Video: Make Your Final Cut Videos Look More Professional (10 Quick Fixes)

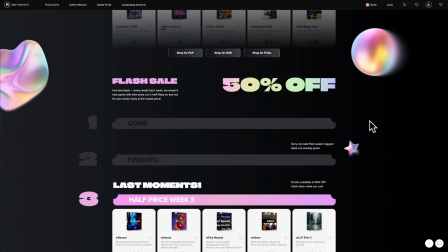That includes weekly flash sales, where 5 new products drop each Monday with discounts up to 50%.
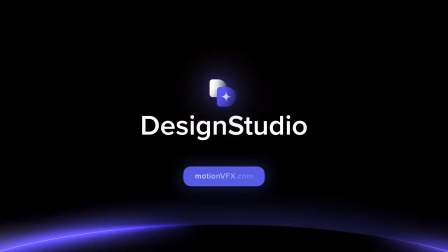Plus, you can get 15% off Cine Studio and Design Studio subscriptions with no code needed.
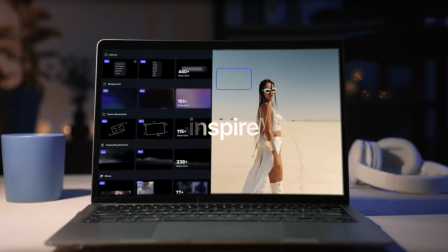Plus, you can even get 30% off their perpetual plugins using the code FINAL.
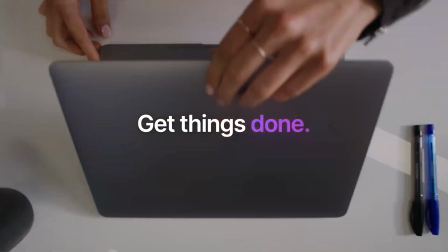And you can use these in Final Cut Pro, DaVinci Resolve, and Premiere Pro if you're still using it. So don't miss out. The sales end very soon on December 7. There's a link in the description below, so go and check it out.
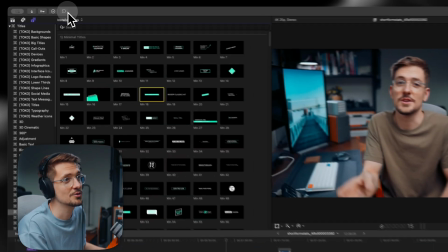So once you've got a Design Studio subscription, you can install this extension right here called M Extension.
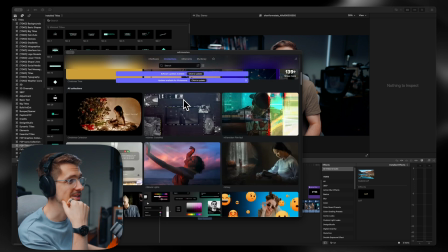And then right here within Final Cut Pro, you'll have access to all of these thousands of design elements.
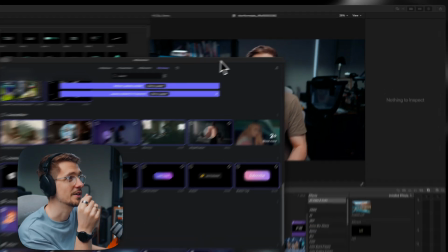So here's just a few. You've probably seen these used in my other videos. Drag and drop it onto your timeline.
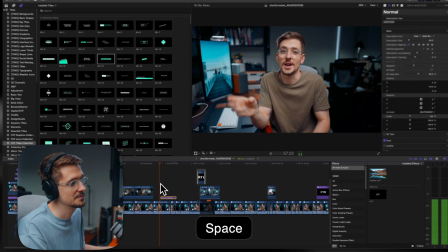Close the extension. And then if I play this back, you can see It's super high quality.
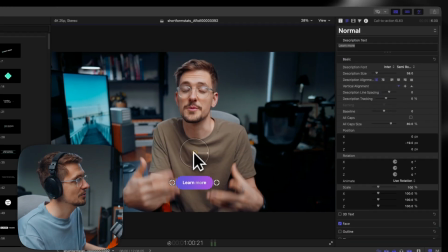It's got animated cursors. And again, you can move it around and it's super customizable.
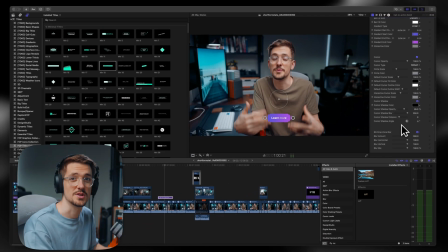You can change colors. You can change the text. I use these all the time and it's a great way to level up the quality of your videos. Okay, so tip number four is adding micro animations to your graphics. This is actually an easy way to spice up more basic titles.
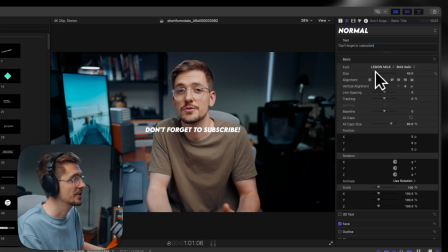So I've got this little don't forget to subscribe notification. I'm going to move it down to here.
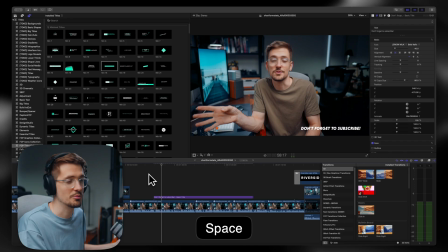And currently it just cuts straight into my video, which is not very pretty. So I'm going to go to my transitions tab and I'm going to type in slide.
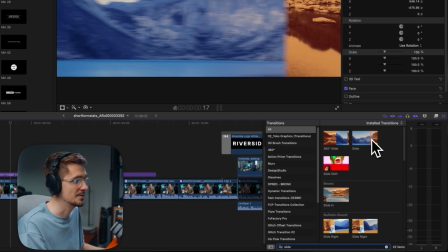This is actually one of my most used transitions. So I'm just going to drag and drop that onto my title.
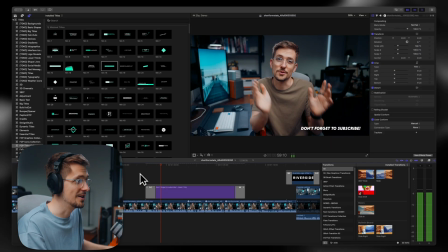And now if I play this back, it's going to slide into the video. It's already looking better, but it's sliding in the wrong direction.
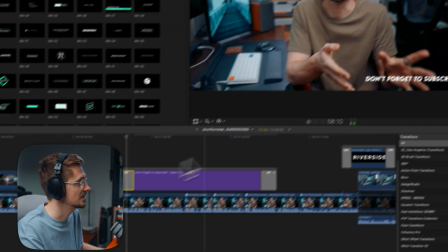I want it to slide in from this side of the video. So if I click on the actual transition, I can go up here to my inspector and then slide in direction from the left.
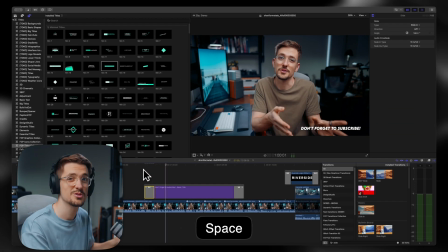Now if I play this back, that slides in from the left. Looks great. I might even change this to sliding in from the bottom. So if we go up, now I'm going to play it back. It's even more subtle. And it just takes your graphics to that next level. It looks so much more professional like this rather than just cutting in and out. We could do the same thing at the very end.
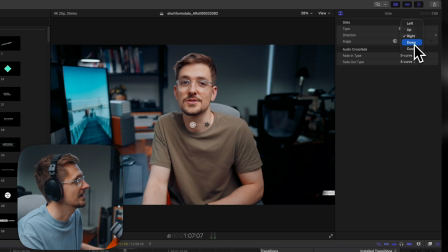So I'm going to change this to slide out and then I want it to slide down. So now at the end, it just slides out like that. Looks super pro and it's super simple. Tip number five is to actually choose better fonts.
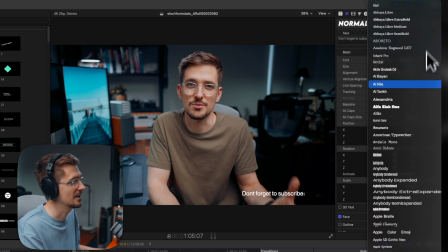So by default, your Mac will come with a whole bunch of very basic and kind of boring fonts, you know, stuff like this that just doesn't look that great.
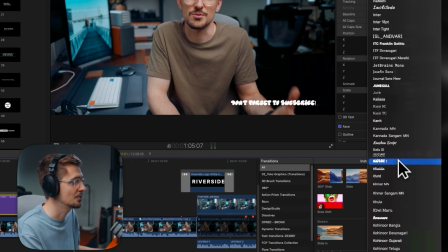It's not very compelling. But if you didn't know, you can actually install much more interesting and exciting fonts like this.
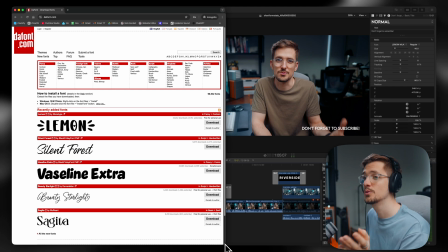My personal favorite, which I use all the time, is Lemon Milk. And if you don't know where to get fonts, I highly recommend checking out defont.com.
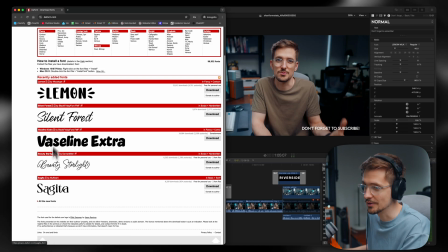There's so many free fonts on here that actually look amazing.
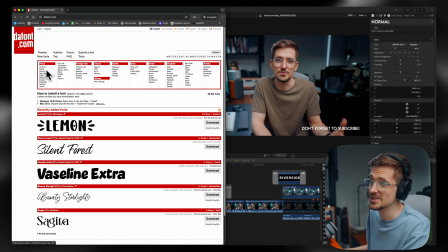Double check their usage rights. Generally, they're free for personal use, but pretty much any type of font that you can think of, you'll be able to find it under Font.
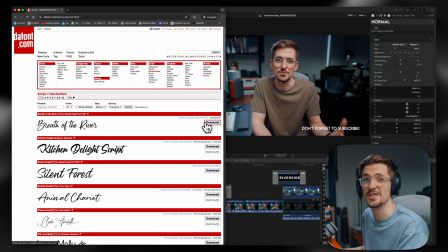And you can find something that really suits your particular content style. Download, install it, and use it, and it will really help make your content look that much better. Okay, number six, use better transitions that aren't just cross dissolves.
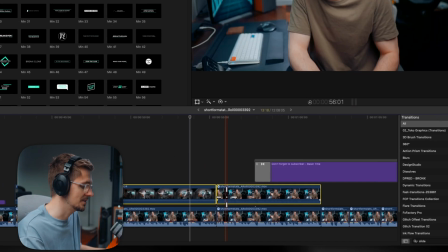So I've seen a lot of people by default, they just use the default transition, which is just a crossfade like this.
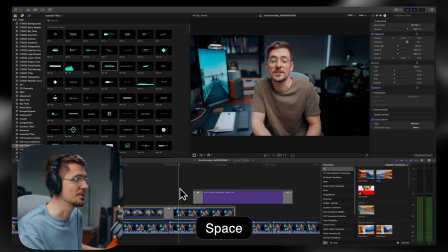Now it just looks kind of tacky. We can make it look way better. Now there's a few different ways you can go about it.
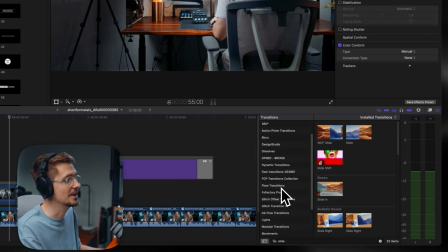Final Cut Pro already has a bunch of transitions already installed, like that slide transition that I just showed you.
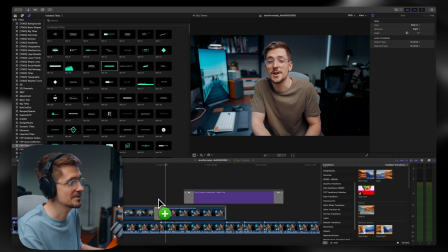So you can apply this and it will look a bit better than a cross dissolve, but this isn't quite the right vibe that I'm going for in my videos. So again, you can go online and download a whole bunch of transitions from different sources. There's again, free and paid ones.
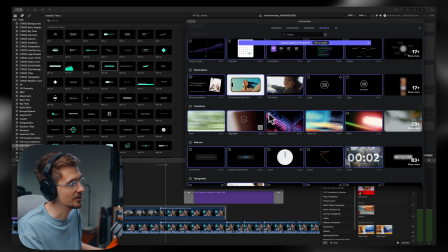But for me, I again, just use Motion VFX. So they've got heaps of really high quality transitions that you can use.
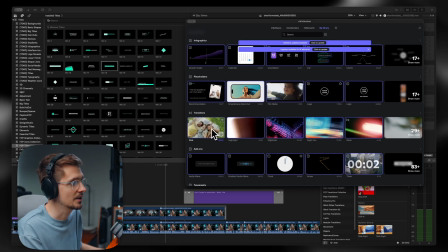So I might use something kind of like this one. It's a very quick transition.
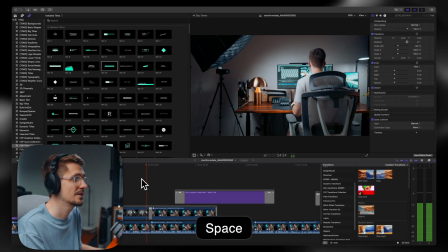I'm just going to drag that onto my footage. Now if I play this back, as you can see, it's this really quick flash.
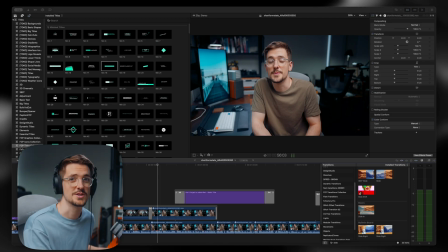And in my experience, generally quicker transitions are better than slower ones. You don't want your transitions to be too distracting, but something like this can just make your content look heaps more professional.
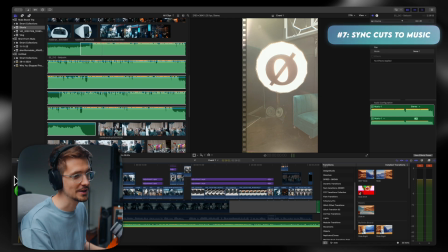Okay, tip number seven is to sync your cuts to your music beats. If you've got a backing track with music, like this particular short form clip that I made,
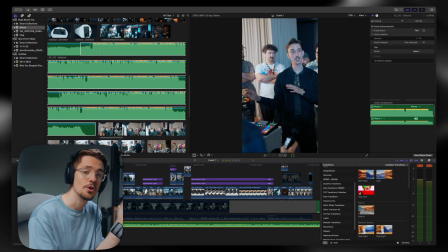you'll find that your content actually looks more professional if you cut on music beats. Now, let me show you particularly this spot here.